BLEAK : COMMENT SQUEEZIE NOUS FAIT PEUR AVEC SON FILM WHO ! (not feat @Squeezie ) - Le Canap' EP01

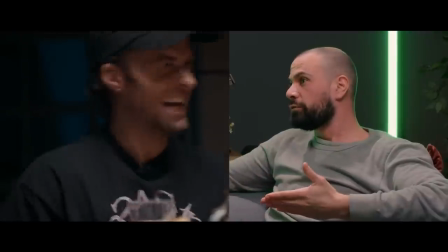(4:09)
Tu sens qu'il y a quelque chose dans le mal-saint, non ? Exactement. Dans l'esprit de Squeezie, c'est l'idée, en fait, qu'il y a un double maléfique.
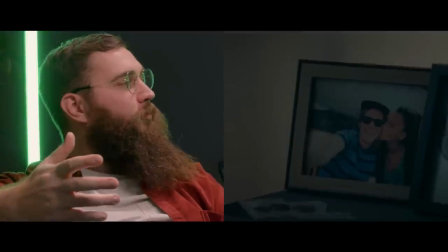(4:16)
Moi, j'ai peut-être une autre théorie. J'ai l'impression qu'on est un peu dans un rêve. Et qu'est-ce qui me fait dire ça ? C'est le fait que, au tout début, la chanson d'intro, c'est Dream, Dream, Dream, Dream, Dream. Et les choses qui commencent à se passer de manière étrange sont après le fait qu'il ait été se coucher. Quand il est éveillé, il est éveillé dans son rêve. Il serait en train de rêver de tout ça.
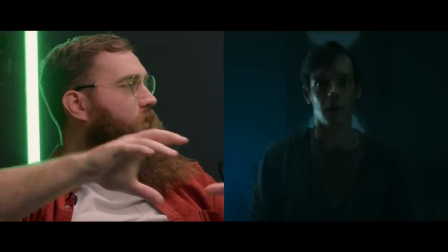(4:43)
Et ce qui expliquerait à la fin ce fameux plan transtrav de lui, donc un plan vertigo comme on peut voir dans le monde du cinéma.
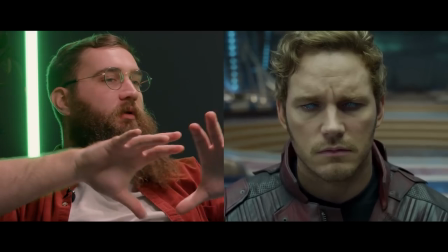(4:52)
Donc c'est un travelling en même temps qu'un zoom. Dans le sens inverse. Une impression de désorientation, d'écrasement, d'étouffement de la personne.
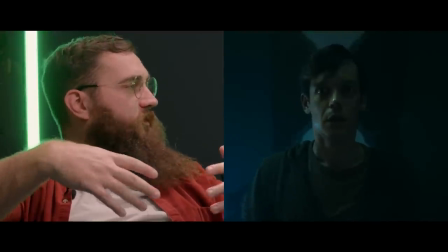(5:01)
Et du coup, à la fin, quand on le voit un peu secoué, j'ai l'impression que c'est éveillé et que son réveil sonnait et qu'il allait s'éveiller de son rêve, tu vois. J'avoue que c'est une bonne théorie. Pourquoi pas ? Et qu'est-ce que tu as pensé du monstre à la fin ?
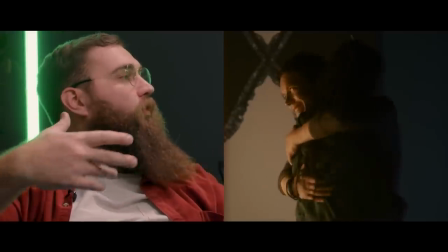(5:14)
L'acteur en lui-même, avec son grand sourire, se suffisait à lui-même.
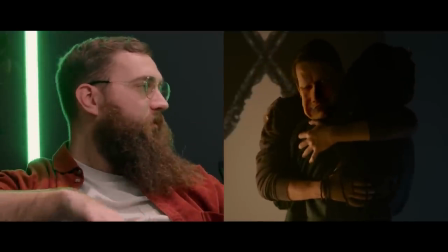(5:18)
Il n'avait pas besoin de déformer son visage, même si c'est un travail qui a été très bien fait. Et vous pouvez aller voir justement dans la description, on va vous mettre
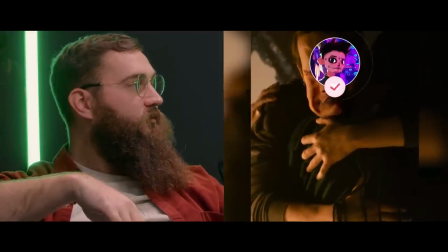(5:28)
un BTS de Griff FX qui a réalisé les effets spéciaux.
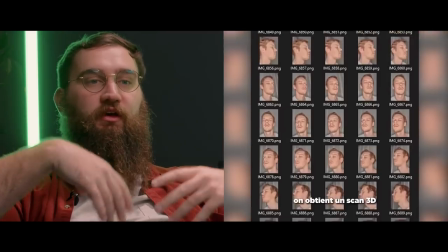(5:34)
Vous pouvez voir qu'ils ont dû faire une photogrammétrie de son visage pour après le déformer en post-prod sur un logiciel de
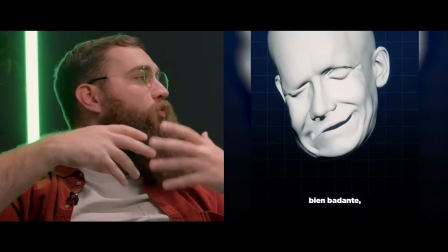(5:42)
modélisation 3d pour donner cet effet coulant d'ailleurs cet effet coulant il me fait penser
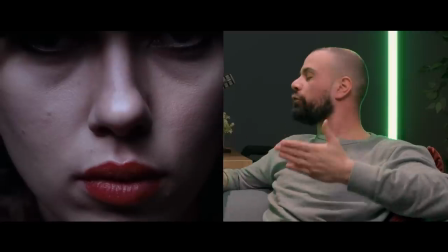(5:47)
à une maladie dans le film under the skin avec scarlett johnson figure toi qu'il
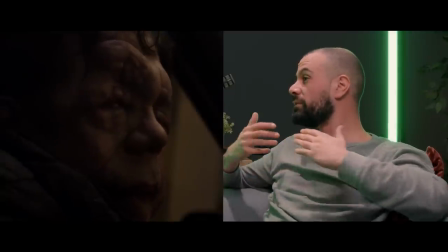(5:52)
ya un gars qui atteint de cette maladie il a exactement la même tête que le monstre ce visage un peu coulant etc il ya un truc trop cool c'est la façon dont squeeze et théodore l'acolyte de squeeze avec qui a co-réalisé le film commence le film justement toi c'est
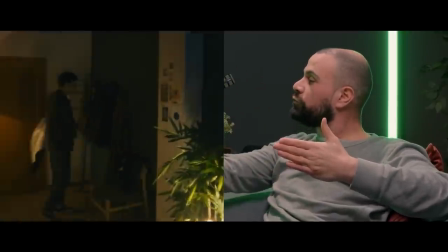(6:06)
ce plan séquence où on rentre dans l'appartement on fait le tour de l'appartement avec l'acteur qui rentre on va vers la fenêtre à
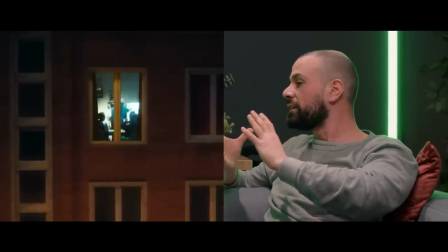(6:13)
nouveau et on repart vers l'extérieur et on comprend que tout va se passer dans ces deux espaces l'appartement et l'appartement d'en face avec les choix de lumière les choix de mise en scène on comprend qu'il ya quelque chose qui va se passer quelque chose de mal c'est vrai qu'on sort
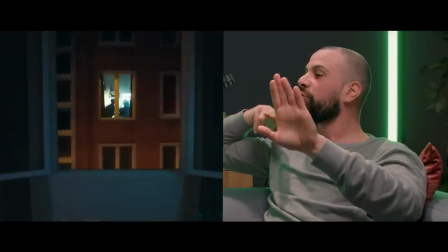(6:27)
l'attention d'ailleurs c'est assez marrant quand la caméra ressort vers l'appartement d'en à la fin du plan séquence on
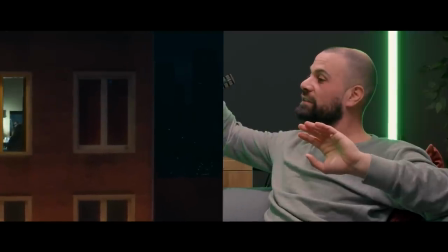(6:34)
voit une ville dans le fond la ville elle ressemble tellement pas à une ville française je trouve ça assez marrant ouais j'avoue que ça fait plus une ville new yorkaise ou quoi ouais une ville américaine avec ses buildings et tout ça donc ça c'est un choix marrant on peut le voir
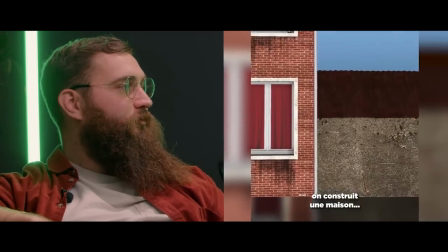(6:46)
dans le behind the scenes de GIFFX qui a fait un compositing des fenêtres de l'immeuble d'en face et d'ailleurs il y a les backstage que nous propose prime vidéo,
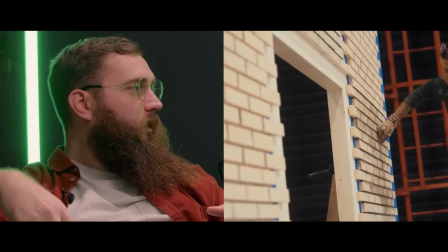(6:57)
on peut d'ailleurs voir tout le décor fait en studio, mais également qu'il n'y a pas deux appartements.
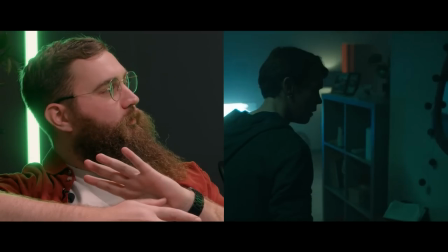(7:03)
Il n'y a qu'un seul appartement qui a été flip en post-prod et pour garder une cohérence
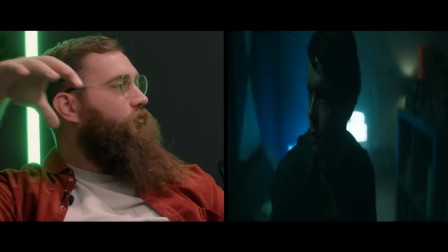(7:09)
sur l'acteur au moment du passage dans l'autre appartement qui est une copie conforme du sien,
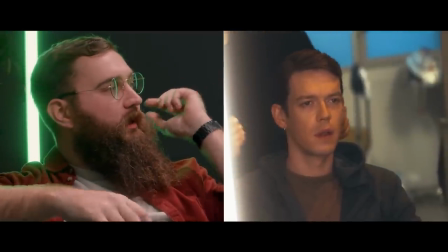(7:15)
ils ont inversé sa boucle d'oreille d'oreille, ils l'ont coiffé à l'inverse de sa coiffure naturelle,
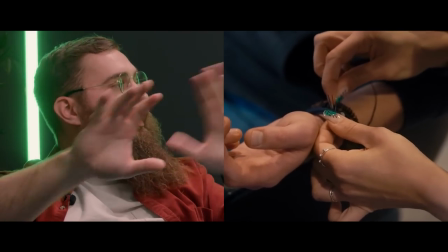(7:22)
ils ont mis ses bracelets à son os pour, en fait, une fois de bâche retourné,
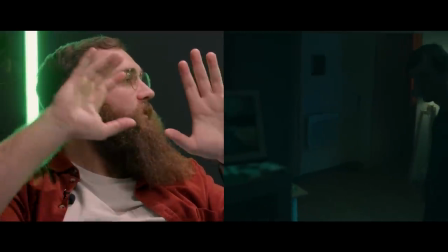(7:29)
avoir l'impression que lui est toujours à l'endroit mais que l'appartement, lui, est à l'envers. Ah oui, c'est très malin, ça. On parlait de l'absence de dialogue tout à l'heure, c'est qu'en fait, il y a énormément d'informations qui passent par l'image. Tu vois, par exemple. Même par les émotions aussi. Exact. Il joue très très bien. Par exemple, toute sa relation avec sa copine, elle est construite à travers des photos qui traînent dans le cadre à chaque fois sur lequel l'écriture l'écriture du love you un de plus quand on a les dents écartées ça part très très vite en fait c'est une histoire qui se passe uniquement sur le visuel parce que c'est quelqu'un qui regarde quelque chose et je trouve que les informations qu'on doit comprendre aurait pu passer par des dialogues débiles genre sa copine qui l'appelle ou quoi que ce soit non tout se passe par le visuel il ya des cadres qui traînent
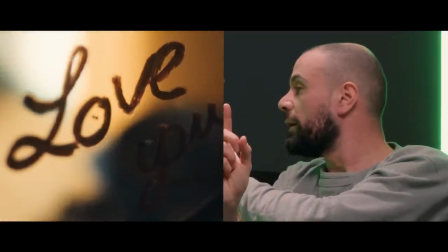(8:15)
le love you va nous aider en à comprendre que l'autre appartement est retourné donc tout ça c'est des choses ultra cool
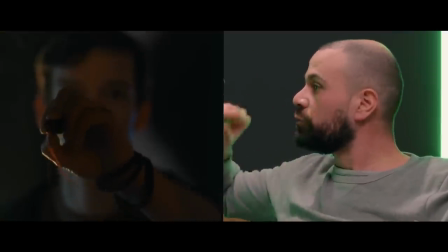(8:22)
le love you va aussi nous permettre à comprendre pourquoi à un moment il écrit avec le rouge à lèvres le où et qu'il a la réponse you justifie le fait qu'ils sortent que personne n'aurait pensé de base pour des exacts appartements et j'aurais pensé sur une feuille et le montrer si j'avais envie de dialoguer comme ça mais c'est vrai que là au moins il ya un truc qui est placé c'est ça en fait c'est ce qu'on appelle en écriture de scénario un pay in suivi d'un pay off c'est à C'est-à-dire que tu annonces quelque chose qui a l'air anodin au début,
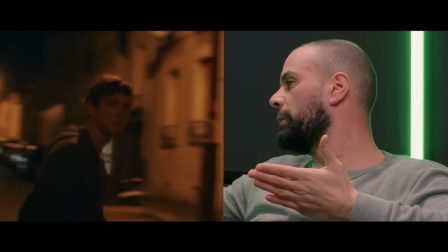(8:49)
mais qui en fait va te faire comprendre ce qui se passe par la suite. D'ailleurs, j'ai une petite frustration par rapport à ça. C'est quand il va dans l'apportement d'en face, il se retrouve face à une porte close.
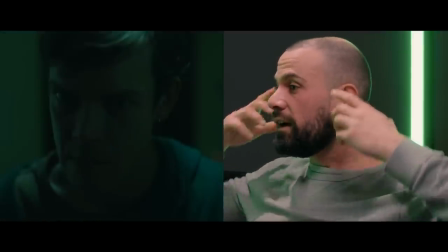(8:57)
Il tambourine, il tambourine, tu reviens-toi. Il n'y a personne. Et là, de son esprit, il sort les clés comme ça. Là, il manque un truc. C'est vrai que la justification est nul part. Imaginons s'il avait dévalé les escaliers et que ses clés étaient tombées de sa poche, qu'il avait vu ses clés et puis après, la connexion avec la serrure se serait faite toute seule. Là, par contre, on est là et on se dit qu'il le sort un peu de son chapeau magique. D'ailleurs, tu as remarqué le petit indice qui renforce ma théorie du double maléfique ?
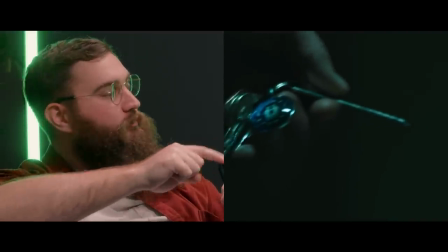(9:23)
J'ai toujours l'œil à viser. J'ai vu le petit porte-clés sur ces clés avec les signes astrologiques et au milieu, c'est le signe des gémeaux qui rend grand. Ça renforce la théorie du double. Dans les films d'horreur, il y a un truc qu'ils font tout le temps, c'est des jumpscares.
OK, vous avez compris le principe, le but c'est de faire sursauter l'autre.
en annonçant qu'il va se passer quelque chose la musique les effets oh là là il va se passer quelque chose et malgré ça il est d'amorce rien ne se passe il me faut
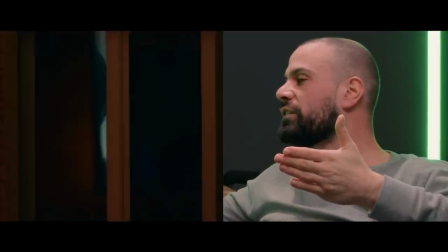(9:53)
deux ou trois fois je n'ai pas compté franchement mais à tel point qu'on s'attend à chaque fois maintenant qu'il se passe rien et puis nous en font à la dernière minute quand le double passe derrière la derrière la vitre là on est on est vraiment saisie surtout
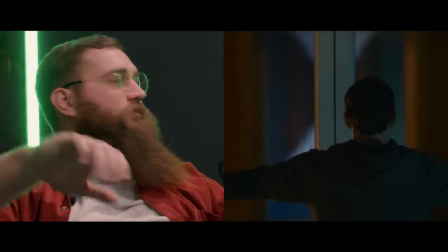(10:07)
qu'ils nous prennent plusieurs fois avec l'ouverture de fenêtre on se dit à un moment le mec va apparaître en face on va le voir il déjoue la tente et puis boum ils nous mettent une petite claque dans la face comme ça je sais pas si j'ai été tellement effrayé sur le jumpscare
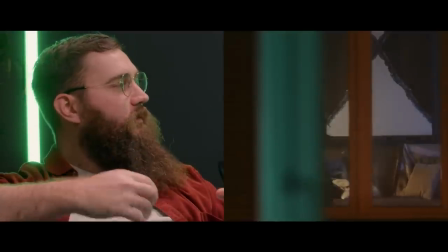(10:19)
que sur la tension le fait qu'il soit bloqué et qu'il soit impuissant face à ce qui va se passer face à lui
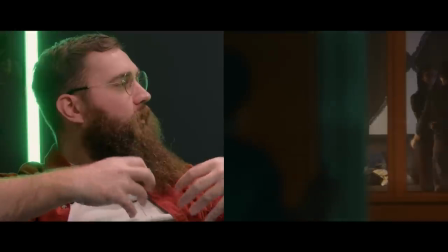(10:27)
et en plus qu'il puisse le voir moi ça m'a vraiment tendu mis sous tension effrayé je trouve que c'est une partie très bien très bien travaillé j'ai écrit une scène alternative une fin alternative il est bloqué dans l'appart avec Gringe et Aurel San dedans.
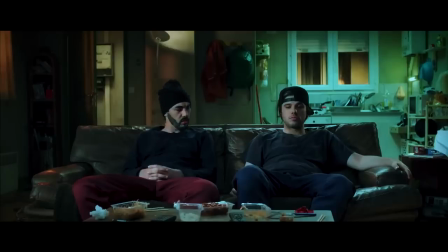(10:48) Tu ferais quoi si t'étais riche, mais genre super riche ?
Et moi j'ai créé une autre scène alternative, il se retourne, il y a un canap, il y a toi et moi dans le canap en train de parler de son court métrage. Et il saute par la fenêtre. bien qui fait ce film et je trouve que le concept de base en fait il est très fort et ça m'a fait penser à d'autres films d'horreur américains
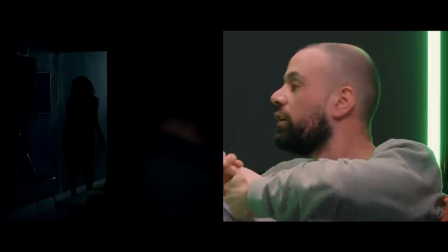(11:18)
au concept fort comme par exemple lights out je sais pas si tu as déjà vu the monster qui est devenu badabook the grudge aussi qui a été un court métrage de base et ce sont tous des films qui ont comme point commun d'avoir un concept fort qui était développé en court métrage qui a plu au public et donc les studios ont décidé d'en faire des films donc qui sait peut-être que amazon ou autre fera un long métrage avec l'idée de base de Woo. Peut-être même Squeezie. Peut-être même Squeezie. On se quitterait bien sur un morceau de musique de The Woo. Dream, Dream, Dream. Je sais pas. On essaie à coup de chair en royalties. Si vous nous découvrez grâce à cette vidéo et qu'elle vous a plu, n'hésitez pas à aller parcourir notre chaîne.